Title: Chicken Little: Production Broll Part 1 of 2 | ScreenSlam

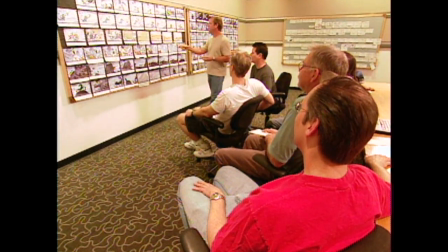0s
The whole mob starts chasing after him, and Foxy leads from behind everybody.
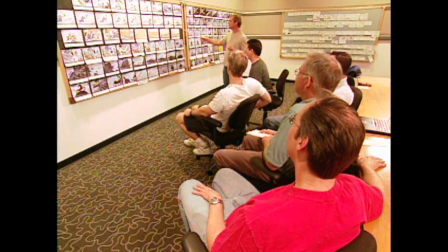5s
And then Chicken Little falls off going, "Stop, stop!" And you cut to the roadside as this flatbed truck approaches camera, and the Minibot
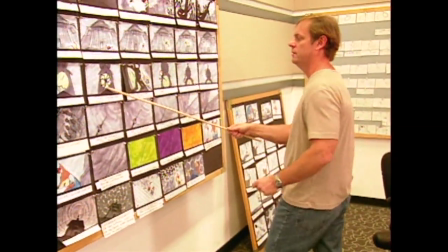14s
zooms in front of it and up to the clock tower, and it stops on the clock, silhouetted against it.
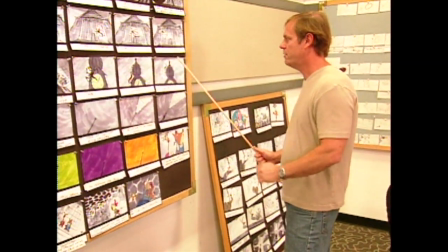21s
Looks down off stage towards the mob approaching, continues up the tower, up to the top, to the highest point, and just settles there.
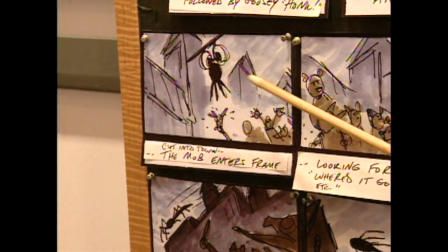29s
As it reaches the camera and it looks around, where did it go, where did it go?
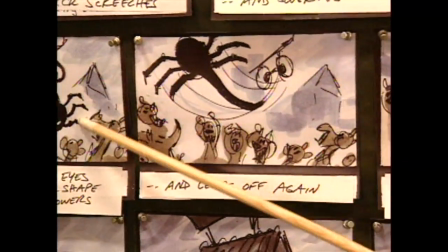32s
And from behind you see these eyes appear on the Minibot and just sort of descend behind it, and they turn to go, ah!
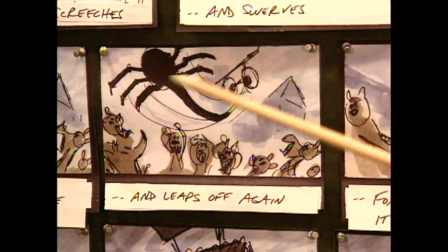40s
And it runs off. It jumps off screen, and Foxy yells, "Let's get it, let's get it!"
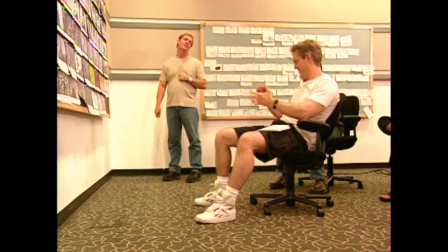45s
And they all chase off again. Yay. Yay. Really nice.
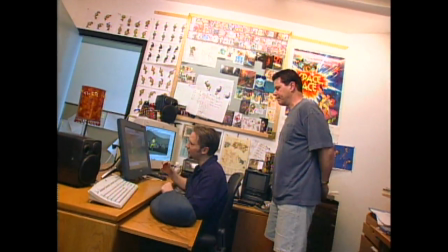50s
I've got this shot of Chicken Little catching a soda bottle, and because he's so small, I really want him to catch the soda bottle, put it behind his back, and then kind of take off,
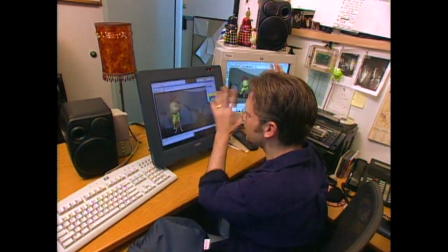59s
you know, from this screen, you know, out, and then it'll cut to another shot where Chicken Little's flying through the air.
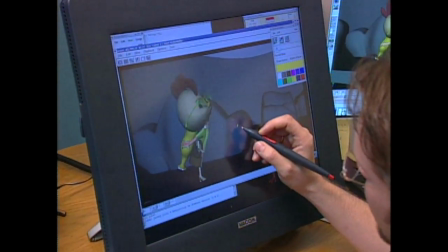64s
So I've got him kind of shaking the soda bottle right now, and then he's going to kick the cap off, and now he disappears.
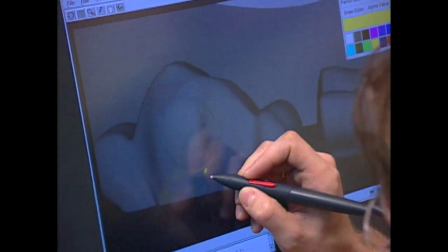72s
But now this is where I want to try and work out where he's actually going to, and how he's actually going to take off.
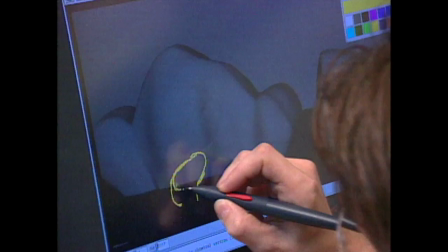77s
So I'm just going to kind of squash his body down here, like this. We've got a whole studio of these animators that are now animating 3D animation, but we have such a heritage of 2D animation.
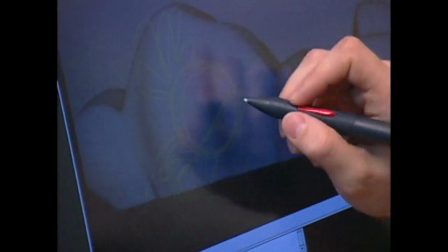88s
There it is. I mean, we figured out ways to introduce drawing right back into the process.
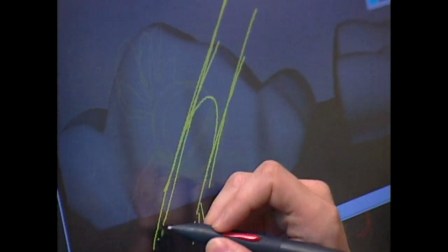93s
That's what we really like to do, is those kind of stretch poses, and I'm going to use these drawings as reference later on to actually work out my animation. It doesn't really feel like a puppet. It feels very, very fluid, like, you know, like the character actually exists.
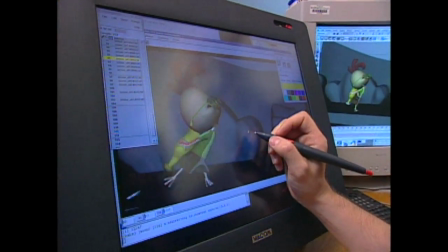106s
And then when he actually takes off, if I play this at speed, you know, you'll actually see him take off.
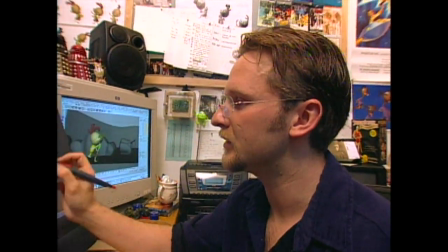112s
Then what I would actually do is, now that I'm kind of happy with the workings of this one, I'd actually use this as reference.
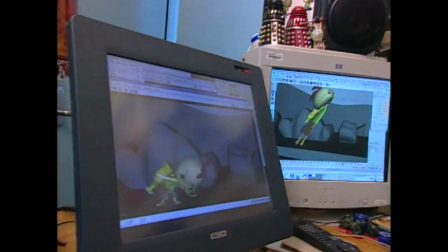119s
And there's my little stretch drawing right there. Wow. He catches the soda bottle, shakes it, kicks it, and off he goes.
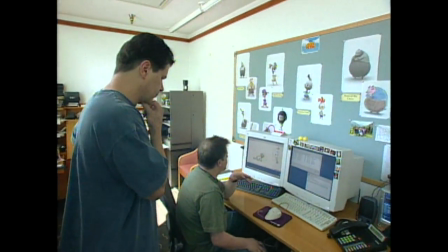127s
Wow. This is an idea we've had to help transition our traditional animators into the world of 3D.
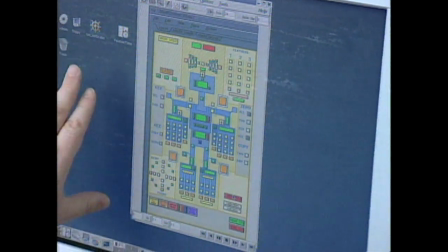134s
Our animation rigs are very complicated. They're like very sophisticated puppets. So to make that easier, to navigate and find your way around that complicated system,
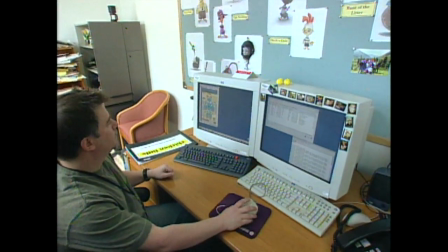146s
we built this thing we call shelf control, and really it's like a roadmap for the character.
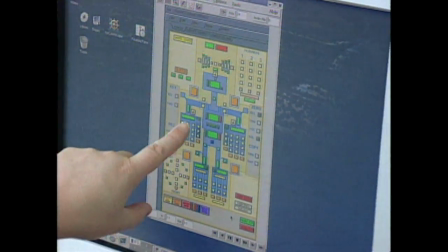152s
Each button is laid out in a way that makes sense. So these are obviously the hands. This is the character's head, chest, hips, and so on.
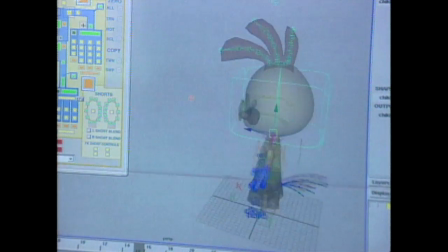159s
So I can pick his head, which is right around here, and then I can move it, or I can bend it.
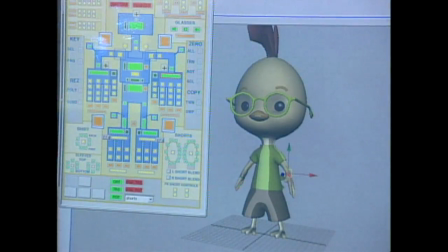167s
Another cool thing we do here is we let the animators decide just how far is too far. In other words, even though that's a real arm, we pull it, we can actually stretch it here as far as we'd like.
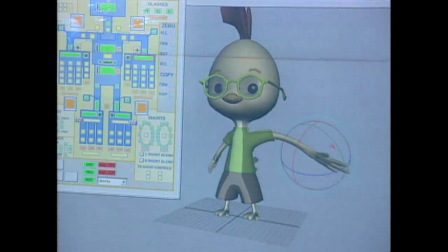179s
That's been the most amazing thing to me about the CG film is to realize how the model could be stretched in any shape you wanted it.
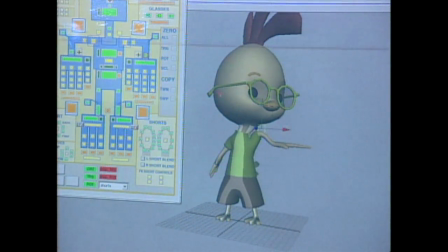188s
One of the things that we're trying to do on this show that's, I think, unique to Chicken Little is animators are actually animating the surface material of the character, and that's adding to the level of appeal in the animation.